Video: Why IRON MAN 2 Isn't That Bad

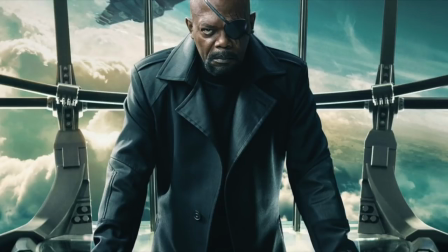[12:09]
This does change a bit from film to film, but generally he stays a very interesting and charismatic character, which I think primarily comes down to the performance.
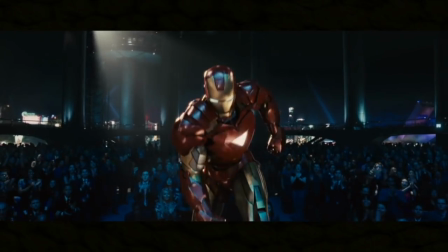[12:16]
Two of the strongest points of this film are the action and the visual effects. I've said it before and I'll say it again, my favorite Iron Man suits are the ones from Iron Man 1 to the Avengers.
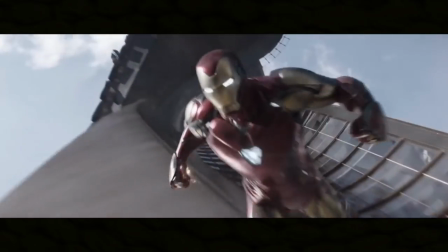[12:25]
After that they start to look a little more fake and CGI-ish, not terrible by any means,
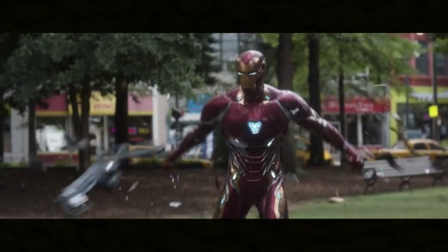[12:30]
but at quite a few points the way they move and assemble and just look looks a bit fake.
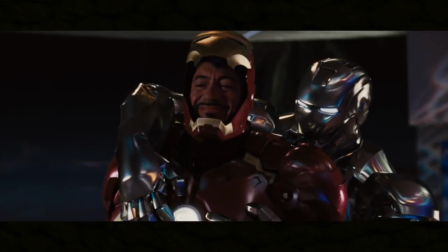[12:34]
In this film, they look so real and so heavy. That's the main thing I love about these, they look like they're really there.
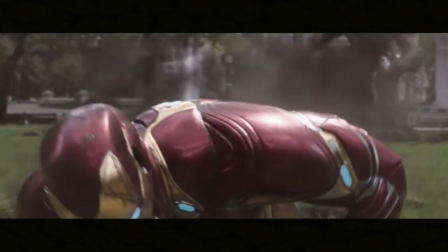[12:41]
I think sometimes the newer ones, they might be a bit too smooth or move too smoothly. In these films I truly believe they're there at all times.
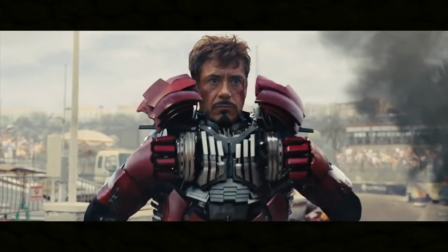[12:48]
And the visual effects in that suitcase armor scene, flawless. The concept is already pretty great, the build up to it is well done, and the effects are so impressive.
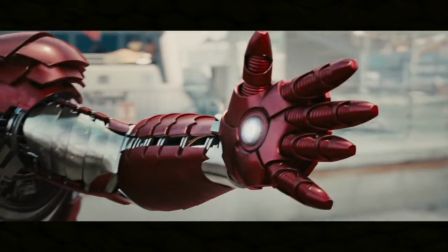[12:55]
There's so much detail here, it feels like I had to build an Iron Man suit in real life just to visualize this, it's really spectacular.
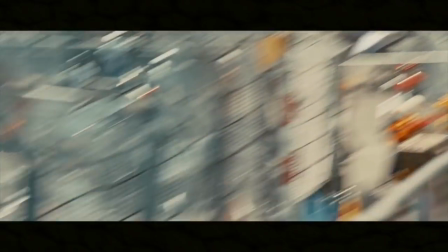[13:01]
And speaking of detail, the sound design is amazing, just listen.
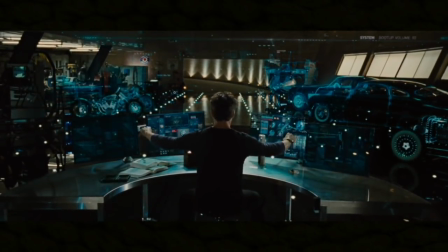[13:10]
And then just Stark's tech in general, I really love in these first two Iron Man films how I guess more grounded it feels.
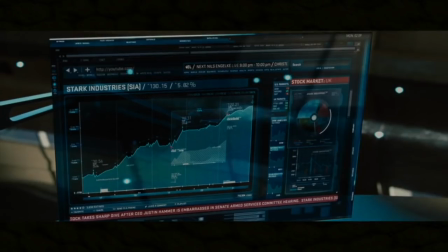[13:16]
Like yes these holograms are a bit ridiculous, but it doesn't seem totally out of the realm of possibility, especially given where we started in the first film and how this world is in general.
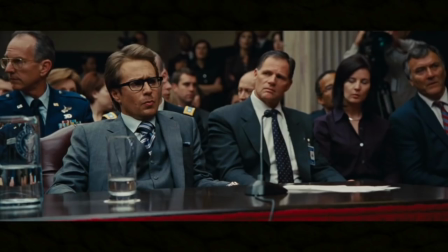[13:25]
And just little stuff like hacking into the courtroom TV, part of why it's cool is because it all feels real.
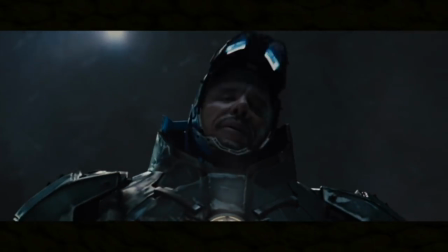[13:29]
Honestly, besides that final whiplash suit where it's just kind of Mickey Wark's head poking out of this giant thing and it looks kinda weird,
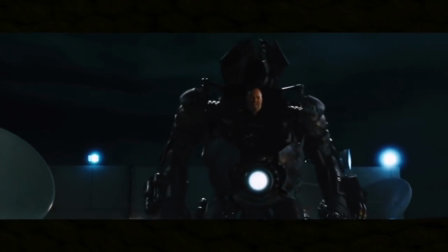[13:35]
and yes that's another element of this that feels like a bit of a repeat of the first film.
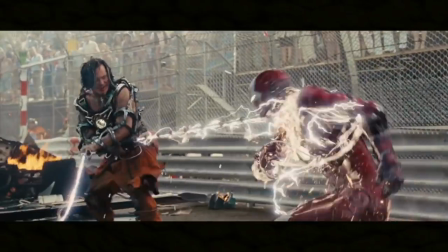[13:39]
Besides that, I'd say visual effects wise this film is really impressive and mostly flawless, and the whiplash effects before that look great.
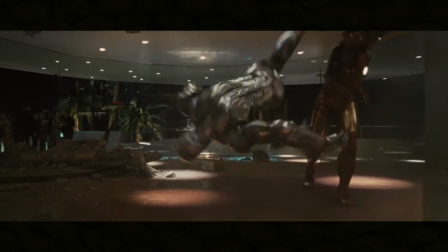[13:45]
And the action is pretty fantastic as well, some of the best of MCU Phase 1.
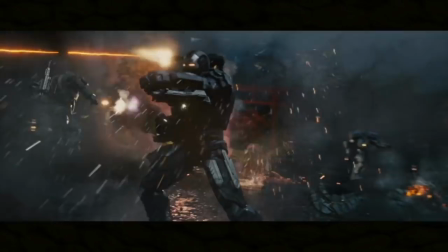[13:49]
Visually it's well shot and it's well edited, you can tell what's happening and where people are and what they're doing at all times, even in scenes where the screen is quite chaotic.
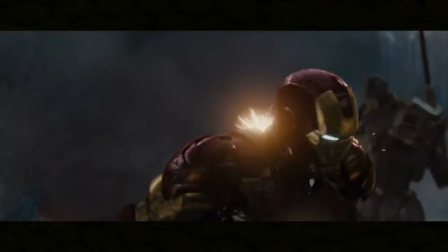[13:56]
I also enjoy the character moments that pull through in the action, so you remember the people involved in this and why you should care and that this isn't just totally mindless.
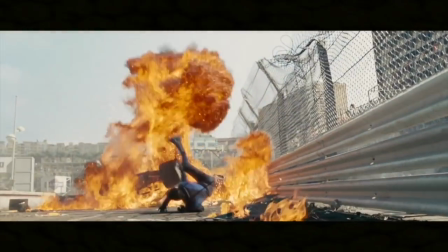[14:03]
Like you get to see Tony's quick thinking before he gets the suitcase armor, showing one part of why it's not just the suit that makes him Iron Man.
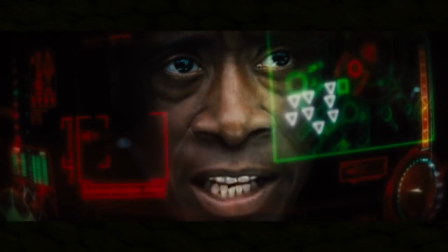[14:09]
The finale is also quite fun, with Rhodey not being in control of his armor and talking to Tony but also still having to try and kill him.
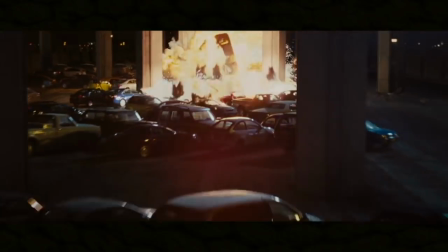[14:15]
And really in that finale, even if it does get a little Michael Bay-ish at times, what carries it is how real these things feel due to the effects, sound design, and how it's shot.
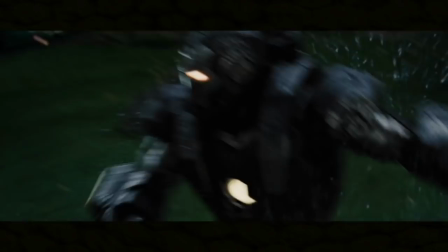[14:23]
These suits feel fast when you see them zooming by, and again they feel so heavy because of the visual effects and the sound design.
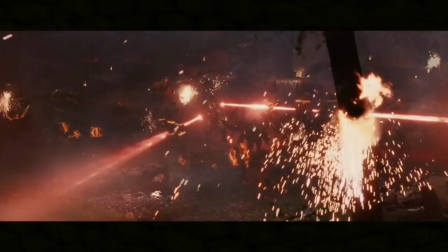[14:28]
It's a very exciting finale, up until that last part,
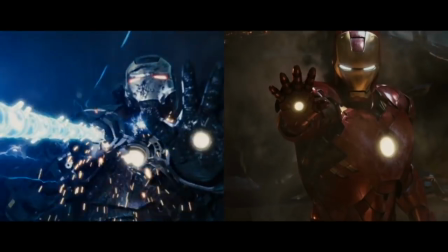[14:31]
which to be fair has a good resolution with the teamwork and callback to their earlier fight, even if it is kinda convenient that they're in those perfect positions but whatever. The build up to the drone fight is also great, the banter with Tony and Rhodey and the slow arrival of all the drones does
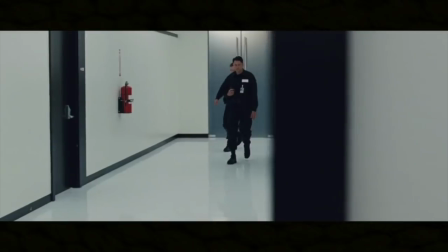[14:50]
a great job of setting up the tension and then paying it off. Also besides the Iron Man action, the hand to hand stuff with Black Widow is also great.
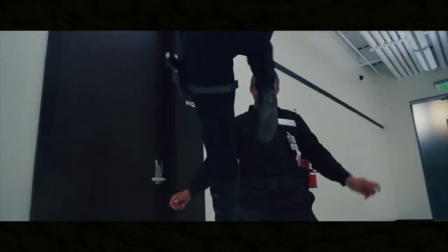[14:57]
This first proper action scene with her, much like how the rest of the film does a good job of setting up her espionage abilities,
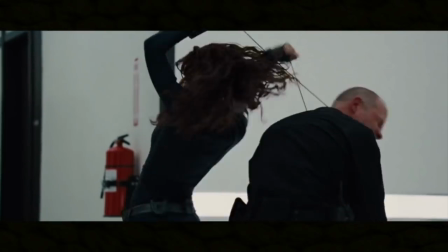[15:02]
sets up her type of combat style really well, the way she goes through these guards with precision and not really any difficulty.
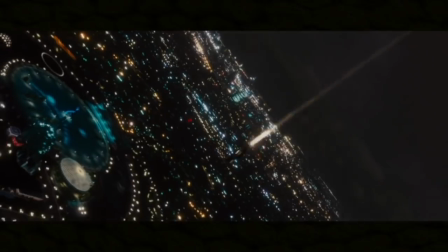[15:07]
The music is also good, the score is solid, although not super memorable, but rewatching this I also enjoyed returning to the ACDC that used to be so tied to this character.
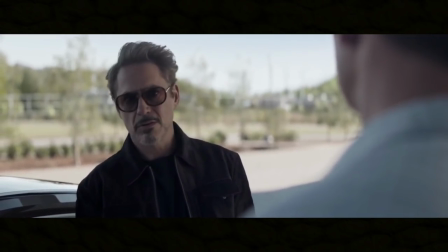[15:16]
I hope I'm not making it sound like I hate how Tony Stark is in the more recent films, I don't, I'm just saying I also really enjoyed the style that Jon Favreau, Downey Jr,
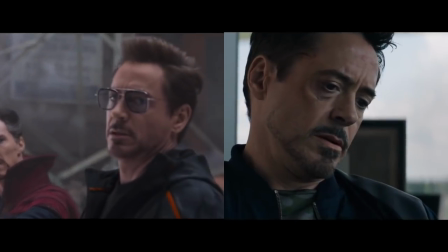[15:23]
and the writers created initially which evolved into the similar but somewhat different character we have today.
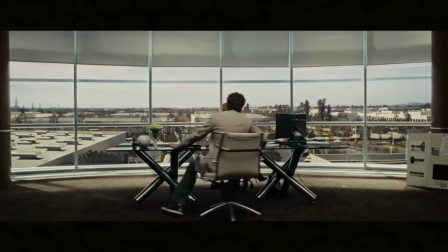[15:28]
Or, I guess had, oof. The film is well shot and well edited, not just the action scenes but also the more dialogue centric scenes are also very well edited.
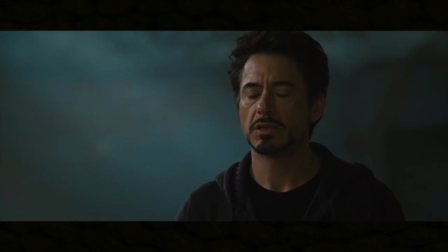[15:36]
Some funny moments come purely from how part of the film is edited.
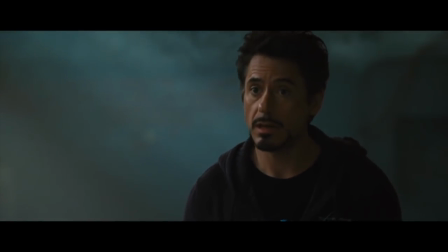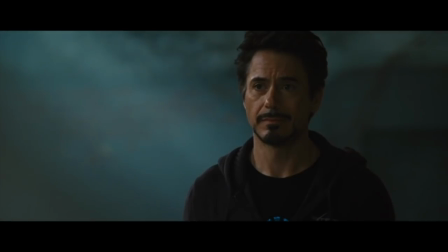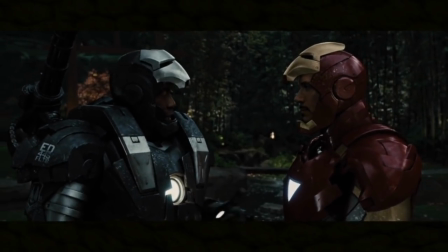[15:51]
And much like the first Iron Man, the dialogue is still sharp, funny, witty, and natural feeling.
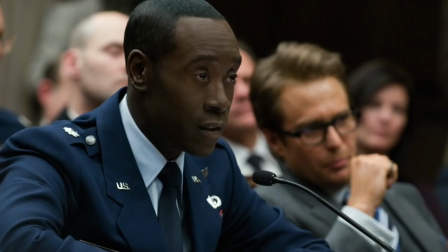[15:56]
Don Cheadle has talked about how this film was also somewhat shot without a script, in the same way Jeff Bridges said the first film was,
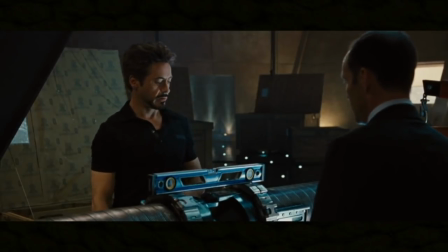[16:02]
and a lot of the dialogue was improvised, and while story wise that can also explain some less than great and not entirely smooth narrative progression,
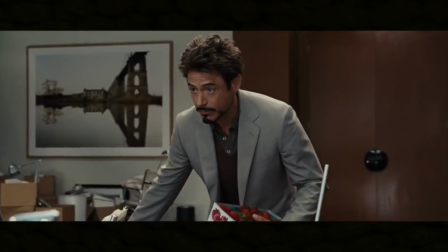[16:09]
it also leads to the dialogue feeling very natural, and the chemistry between the actors just adds so much to that feeling.
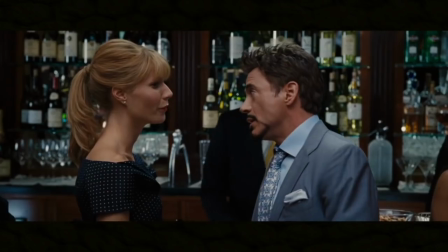[16:15]
It's a really funny movie, again, Hammer and Tony play off each other especially well.